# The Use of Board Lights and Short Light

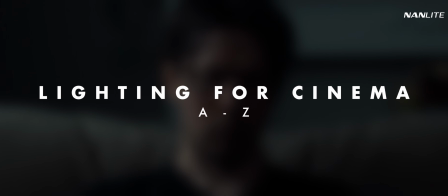2:54 You may have noticed some of this short sequence contained, you guessed it, broad lighting.
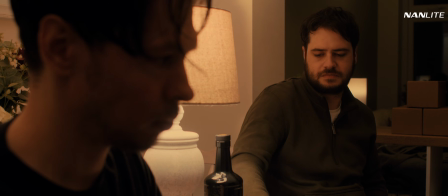3:00 This was especially prevalent at the table, where, after being presented a key,
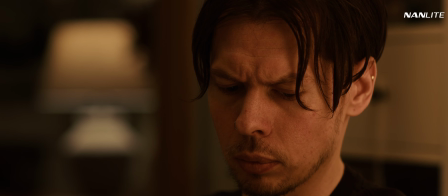3:06 some sort of dark realization was had by one of our characters.
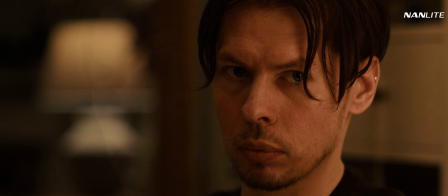3:10 But why did we use broad lighting, and not something more obviously cinematic and moody, like short lighting or upstage?
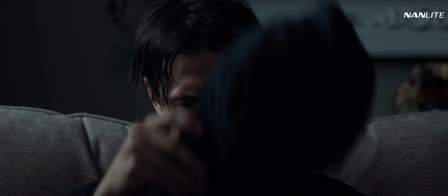3:19 The broad lighting in the first part of the sequence was both a consequence of lighting motivation,
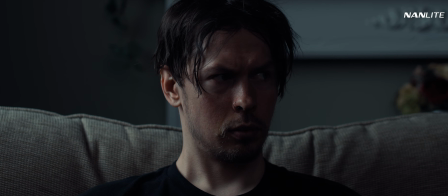3:25 but also a great way to carry the general mood of the scene.
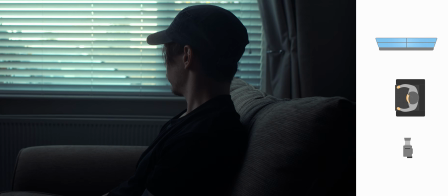3:29 Our character is lit by the window to his right, so a cut to his face straight on would also need to be lit by this window.
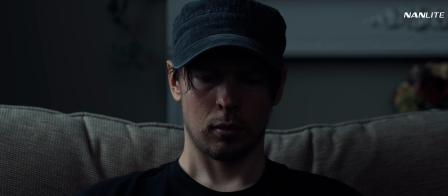3:37 When he turns to follow the sound of the door being entered, he ends up being lit by the window on his broad side, looking into the darkness.
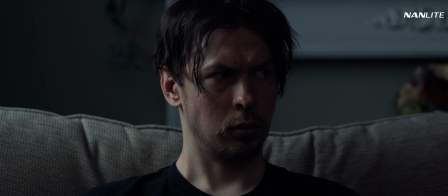3:46 A great way to foreshadow what his guest might be bringing to him. The broad lighting at the table was more deliberately chosen.
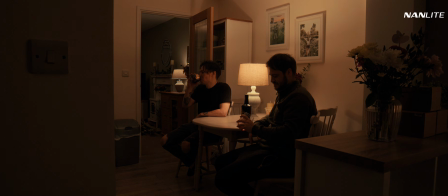3:55 We wanted something low-key, with a good amount of shadow to convey the unsettling mood backed up by the music. But at the same time, we needed to show a realistic situation of two characters having a friendly drink.
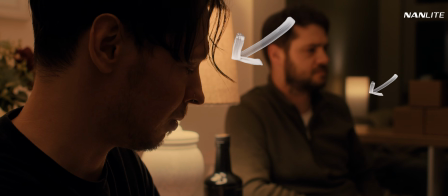4:10 So we decided to place a few table lamps throughout the location and simply light our characters with the main lamp on the table they sit at.
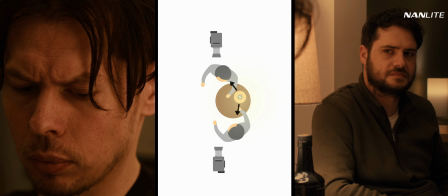4:19 This creates a broad lighting pattern on both characters, which plays on that feeling of a comfortable home environment.
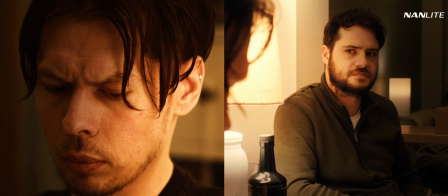4:26 Their faces being more exposed to the light source, their skin appearing smoother.
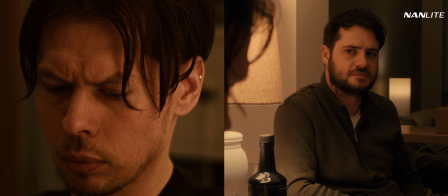4:32 We've created that homely feeling by utilising broad light.
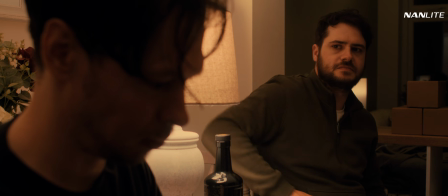4:37 And by keeping our shadows relatively dark,
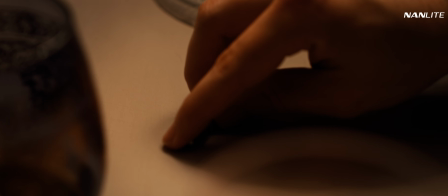4:40 we balance this comfortable feeling with the uncomfortable one presented through the overall tone of the sequence.
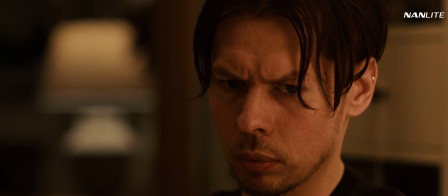4:48 And we can really drive the main point of the scene, that final, subtle look of awareness in the character.
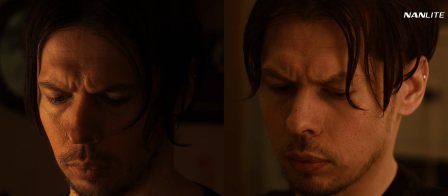4:55 If we had lit this using short lighting, we might not have been able to capture these feelings quite as well.
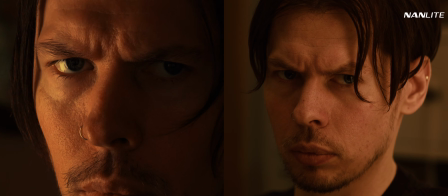5:02 Although short lighting picks up more texture on the skin, helping to highlight micro-expressions,
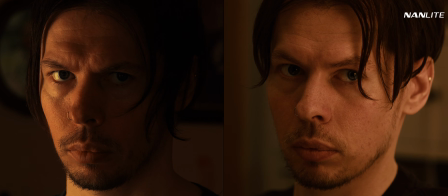5:08 as well as creating an overall darker look, it doesn't capture that feeling of vulnerability that lighting the broadside has given us.
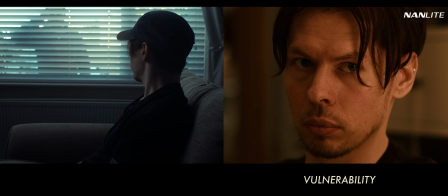5:16 This feeling helps to better convey the emotions of our character, who has tentatively invited someone into his home,
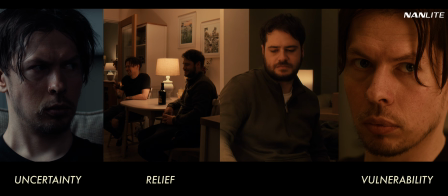5:23 let his guard down, and ended up with a potentially unwanted gift.
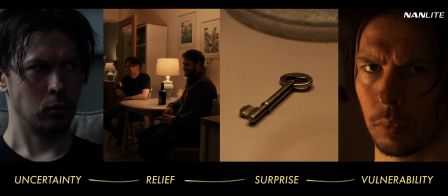5:30 Lighting Upstage might rid the scene of this subtle coherence tying it together.
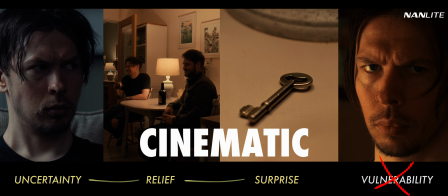5:35 We've not made our scene look cinematic with a particular lighting style.
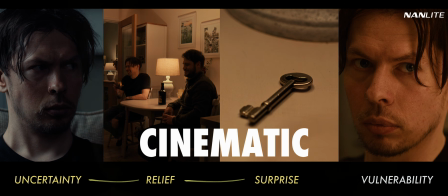5:40 We've made it feel cinematic by learning about and understanding different lighting patterns, and using that knowledge to create a cohesion between lighting and story.
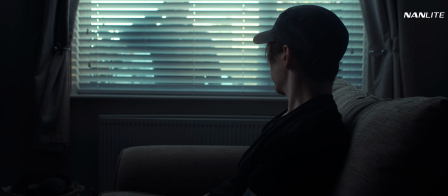5:53 These scenes were lit quite simply. In the front room, we started with just the ambient window light.
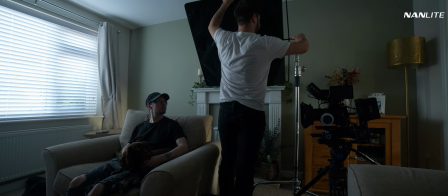6:00 We set up a 4x4 floppy negative fill flag to cut down on any light that may have been coming from the other side of the house.
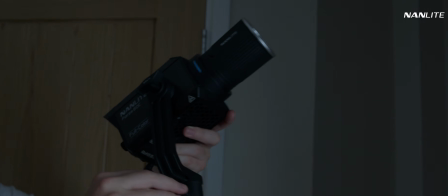6:12 We then set up a Forza 60C reflector dish attached,
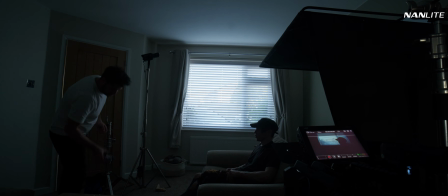6:16 aimed at the ceiling above the window, set to the same colour temperature as the outside ambient.
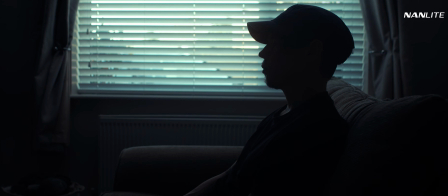6:22 This helped to subtly extend the window light around and below the window, boosting the overall exposure and creating some more separation between our subject and background.
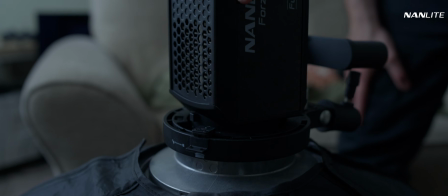6:35 Another Forza 60C with the Bowens mount attachment was placed in a 47-inch octabox, grid attached.
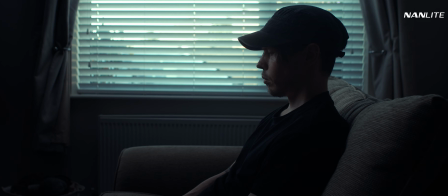6:43 Also set to the same colour temperature, this helped to extend the light from the window, giving some exposure to our subject's face.
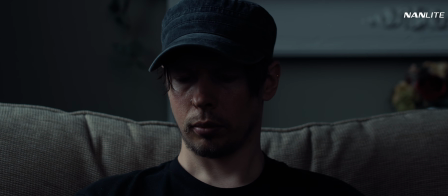6:54 In the close-up, we'd actually lost all daylight from outside.
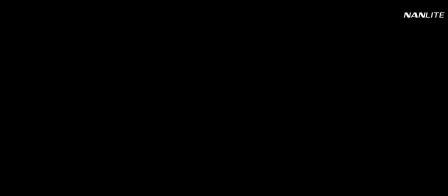7:00 So we placed one of our Forza 60C's reflector dish attached and bounced it into the wall behind the camera and in front of our subject,
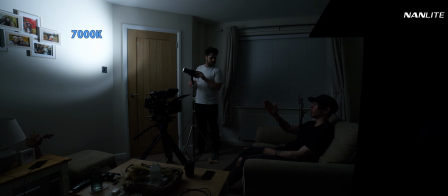7:09 set to the same colour temperature as our previous light sources.
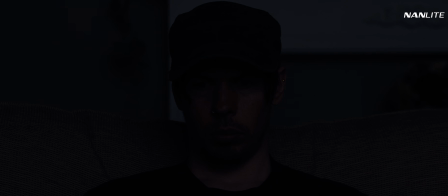7:13 This gave us a flat, low-level fill light, replicating the way both natural and artificial light had been bouncing around the room earlier.
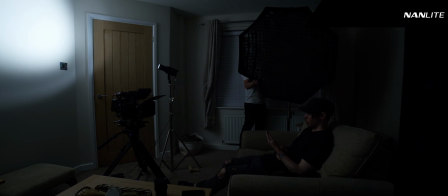7:21 Our second Forza 60C and gridded octabox were used once again,
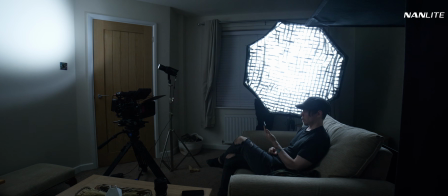7:26 this time to roughly replicate the light we would have been getting from the window previously, set to the same colour temperature.
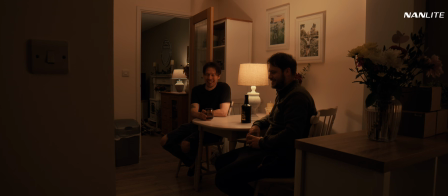7:38 In the second scene,
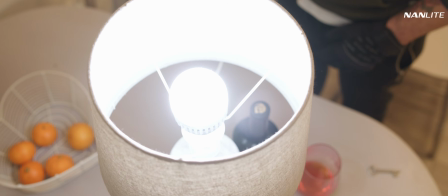7:39 we placed a Pavobulb 10C in the lampshade on the table, setting its colour temperature to a warm 3200 Kelvin.
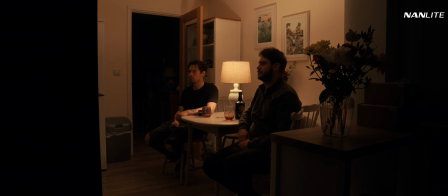7:48 This provided both a practical light for the scene and key light for our characters. Another Pavobulb 10C was placed in a lampshade in the back room, set to the same colour temperature. In this back room, we turned on a third light, extending the ambient from the lamp.
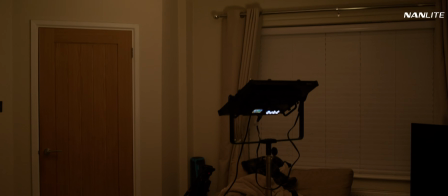8:08 This was a Mixpanel 150, set to 3200 Kelvin, and bounced from the ceiling.
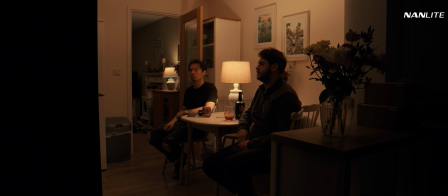8:17 A fourth light was used, just to bring up the shadows slightly in the foreground.
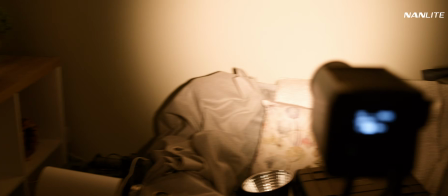8:24 This was a Forza 60C, reflector dish attached, bounced from a nearby wall.
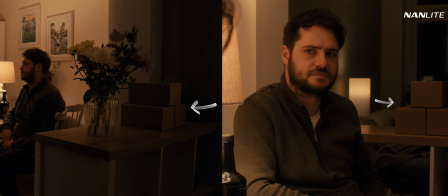8:30 This simply aided in recreating the effect of our final light, another lampshade behind our second character. This final lampshade contained another Pavobulb 10C at 3200 Kelvin once again.
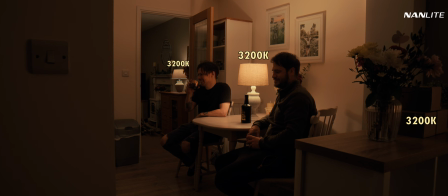8:44 With all lights set to this colour temperature across the scene, we maintain that realistic,
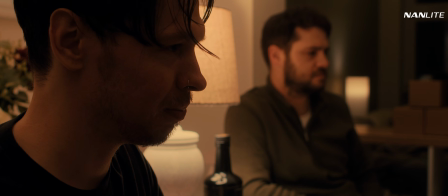8:50 comfortable, homely feeling, with a good amount of shadow to remind us of the darker tones presented throughout the scene.
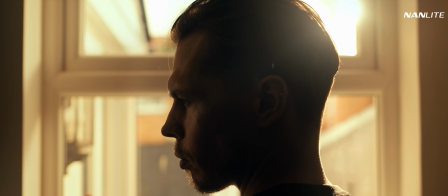8:59 Remember that there's no single style or technique of lighting that can work for everything.
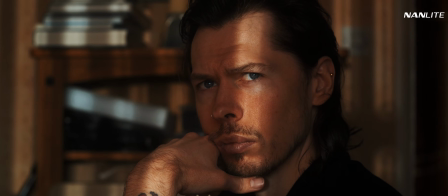9:06 How a scene is lit is often best determined by a balance of story, practicality, and feeling.